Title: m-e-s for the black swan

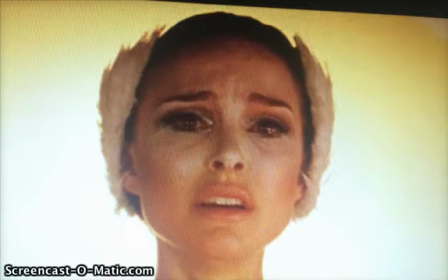[4:02]
And then the camera zooms out to a long shot where people can see the entire sun behind her, once again making her look more angelic.
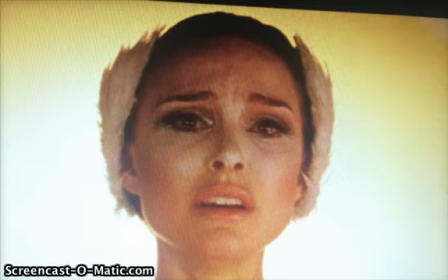[4:14]
But still, any feeling of awe from this would immediately have gone as the camera continues zoom out and people can see the rocks along the back that have harsh edges, which remind us of the broken mirror used to stab herself.
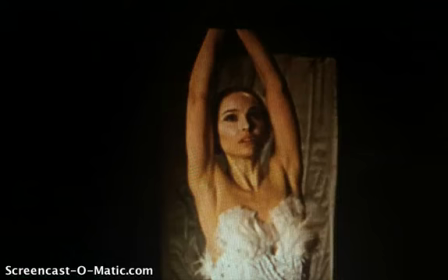[4:33]
She then jumps back off the top of the ramp onto the mat below. As she does this scene, it slowed down and it gives the audience a feeling of calm and peace. Her face is focal point of the shot.
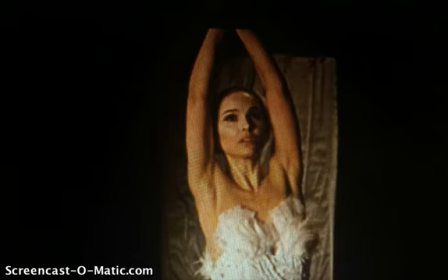[4:49]
This shows the audience that after she's finished her performance, nothing else matters. As Nina falls to the mat, the leader runs over to her.
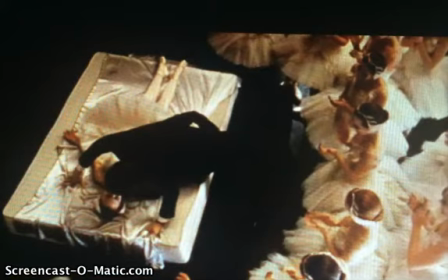[5:03]
As he leans over to congratulate her, the camera goes up into a high-angle shoot. He's covering the blood stain and all the other dancers are surrounding her. This looks like the leader is protecting her, but his black suit, in contrast to her white dress,
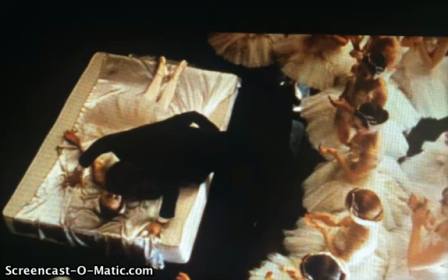[5:22]
could suggest to the audience that it is the negativity consuming her, like he is to blame for what she has done.
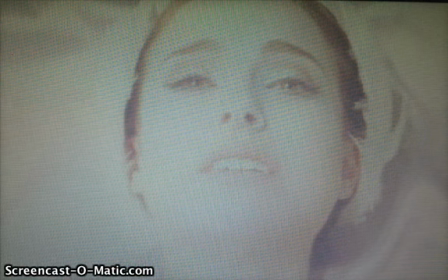[5:34]
Nina just satisfied with herself, and she looks up to the lights, and it fades to white. The changing in pace in pace shows Nina feeling the moment she's desired, and literally died for.
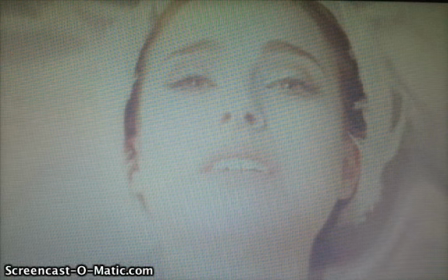[5:53]
And although it was sad that she died for it, having a close up of her facial expression, looking so content as she said her last words, "I was perfect," made audience to feel satisfied with her,
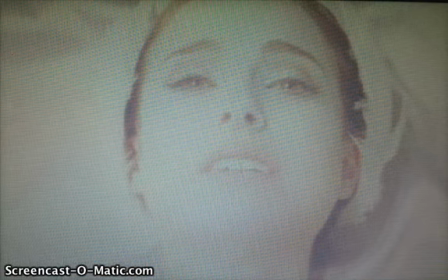[6:08]
and it goes to a point of view shot of the ceiling fading to white. It symbolizes her death. It gives almost a feeling of her going into the light, like she's gone to heaven and is at peace after doing her perfect performance.
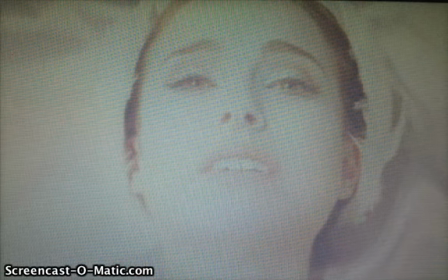[6:29]
Also, the fact she looks up to the lights gives a feeling that she let herself go and stop fighting. It was aesthetically pleasing to see as it was a calm,
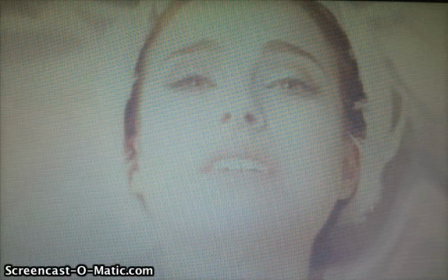[6:45]
and I know that she's free from all the pain she's endured to reaching to her desire of perfection.